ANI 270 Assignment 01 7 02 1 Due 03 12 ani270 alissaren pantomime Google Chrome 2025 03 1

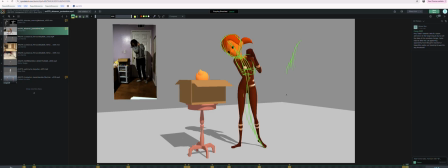498s
But I'm wondering if there's a way to maybe bias it away and have it be a good pose, but that just may be just as good of a pose without really
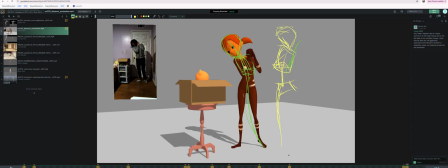519s
adding much. But maybe it's an idea worth playing with.
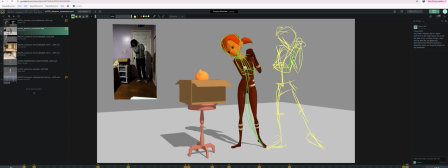539s
I think it might be a little stronger. And I think what I'm saying here basically is just tip your chest, the torso over screen right a little bit more. I love the head still angling towards the box and the cat.
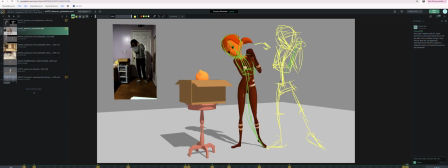557s
It's an idea. It's an idea. But it may be a little bit stronger because it just gives you more contrast. And I'm always looking for places for contrast, you know? Like here, you know, the pose is like towards the box, right?
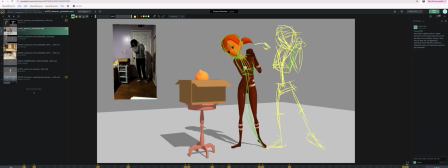574s
And so once the realization's made to go to something like away from the box, it helps show a change, right?
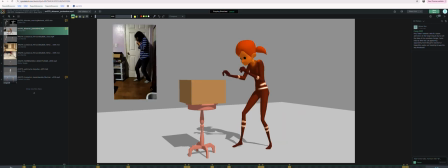585s
Yeah, I think I've talked about that enough.
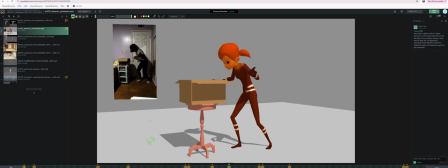603s
Sorry, I'm in my head right now thinking.
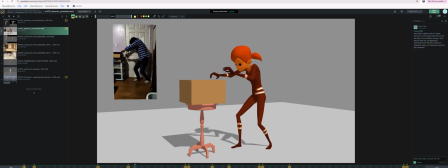608s
What I'm thinking of is in your reference, like you kind of reach out with your arms, um, without your torso like changing shape a lot, which feels slightly
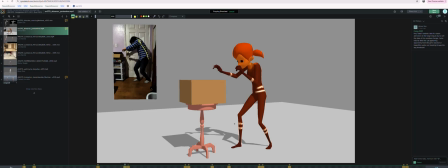625s
unnatural, or maybe not the best choice for animation. So maybe when she steps towards the box, if you agree, that kind of maybe what we're going for is a little intimidation or trepidation about opening it.
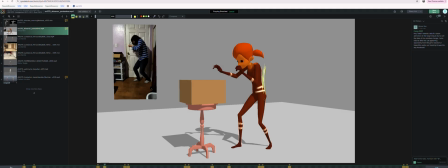643s
That if you can, again, like maybe there's more of a backwards lean, like she's trying to protect herself, so she's not super comfortable putting her head like near the box, and she only like brings the torso over
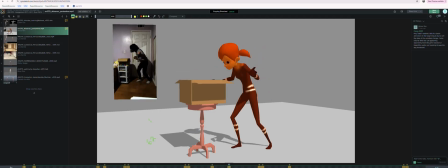664s
when she has to. But that might be like here, this is great. I really like this. So again, it's the idea of like getting contrast. Um, but of course your arms are only so long. But maybe it's just on the approach.
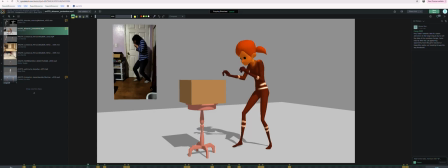681s
Maybe. And again, maybe here, like, there's just a little bit more of a lean back, a little more hesitancy to get close to the box, and then only when she has to.
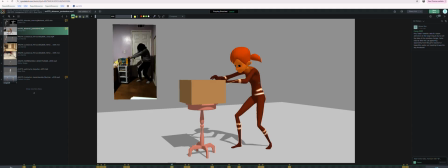697s
And I kind of maybe like the idea of these arms being a little bit straighter to kind of reinforce that idea of like, hey, I'm not super comfortable being near this thing because I have no idea what's inside.
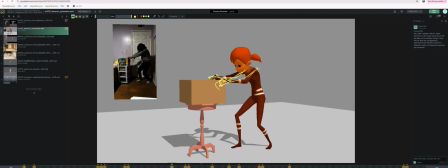712s
If it's like a monster or a bomb or rotten old food or who knows. Those are just ideas though. So take them or leave them. It's your piece. You get to decide. Um, detail stuff.
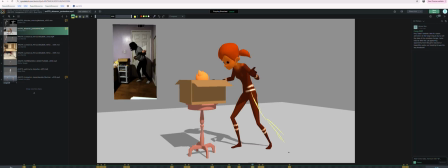732s
Maybe like this leg could be like a little bit farther back with toe bend, and because it kind of looks like it's flat the whole time in the approach.
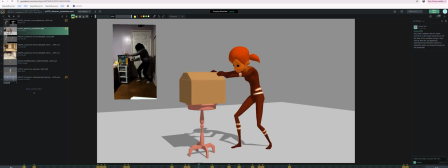741s
Again, this is real nitpicky stuff, but it might be nice when she rises up into this pose that the heel lifts up off the ground, and you're going to want to justify that by having a need for it, and the need would arise because of the geometry, like the length of the leg isn't enough
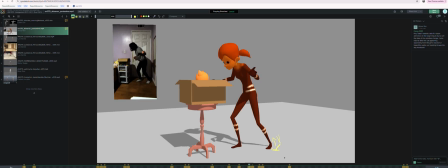762s
to do it without kind of picking the heel up comfortably. It doesn't mean the leg has to be like straight or anything, but just kind of an idea to lift the heel off the ground there. These are all just like tiny little ways of plussing it.
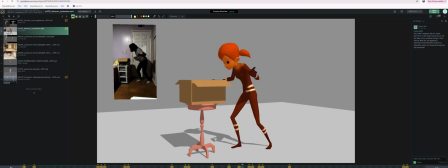And, it may help the idea of peeking inside the box, if like, again, because we don't have pupils, maybe this is also not the right call.
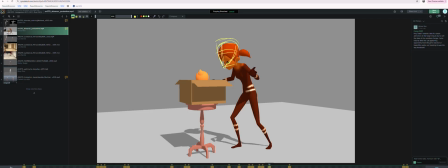797s
But maybe like just kind of like peeking down into the box, That way it's like people don't want to get any closer than they have to a container. They'll kind of like lift their chin up to peek down over what would be like the front
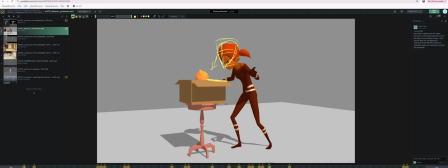815s
lip here of the box to see what's down in it.
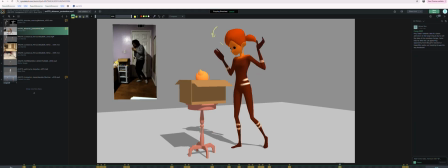822s
And then when she rises up, that's when the head would change like into like this forward attitude like you have it. Just again, thoughts, ideas, ways to push it, make it stronger. I'm sorry it's not cohesive.
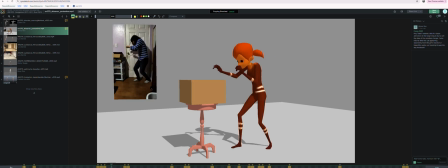835s
Like I'm not saying in this pose, these are all the things.
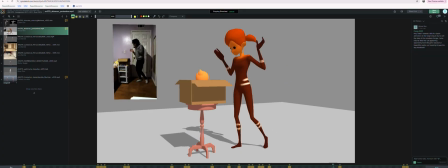838s
I'm kind of going back and forth and just giving ideas about maybe ways of plussing it. All right, it looks great. Keep it up. Incorporate as many of those notes as you wish. But then if you want to do further breakdowns, that would be great.
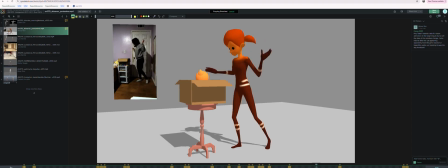857s
Although you have a lot of breakdowns here, so if you feel like you're in a good place to spline it, feel free to do that too. The truth is probably going to be like, you're probably going to want a few more breakdowns and then go to spline, but it just depends how you like to work.
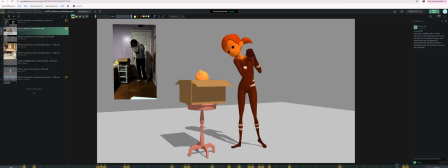871s
But I really like seeing this pose-to-pose method. It looks really great and strong, and I can't wait to see it as you progress. So thanks for the submission. Yeah. Oh wait, I'm seeing your note. I don't know why I can't see these earlier. Yeah, I think the note's great.
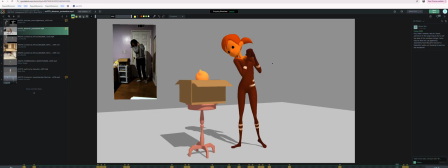890s
I think your changes are great. I think the cat popping up is fantastic. You know what? I mean, I don't know. This is a huge wish list, right? But if the cap can pop up in a way where we see both of the ears,
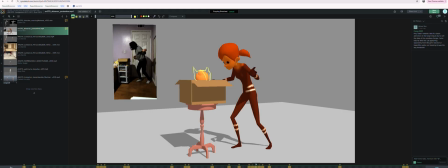908s
I mean, it doesn't have to be like straight onto camera. It can still be like kind of this way. Um, and then a real wish list thing. So this will read instantly as a cat if we can see both of the ears pop up.
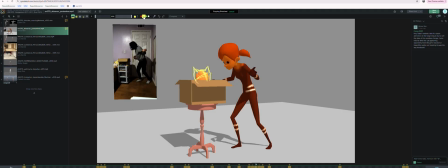922s
And I assume that they're there. But a real wish list thing for me would be if you could get like 2 little discs for eyes, and you know, that would really like connect the two, and it would make it super clear to the audience like what's going on.
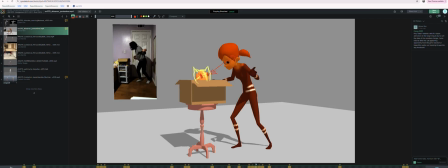944s
Yeah, and then yeah, just a, I think that that would be also a little bit stronger.
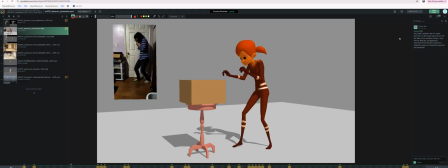951s
Okay, I already said goodbye a couple times, so I mean it this time. But great stuff, and look forward to seeing you next week.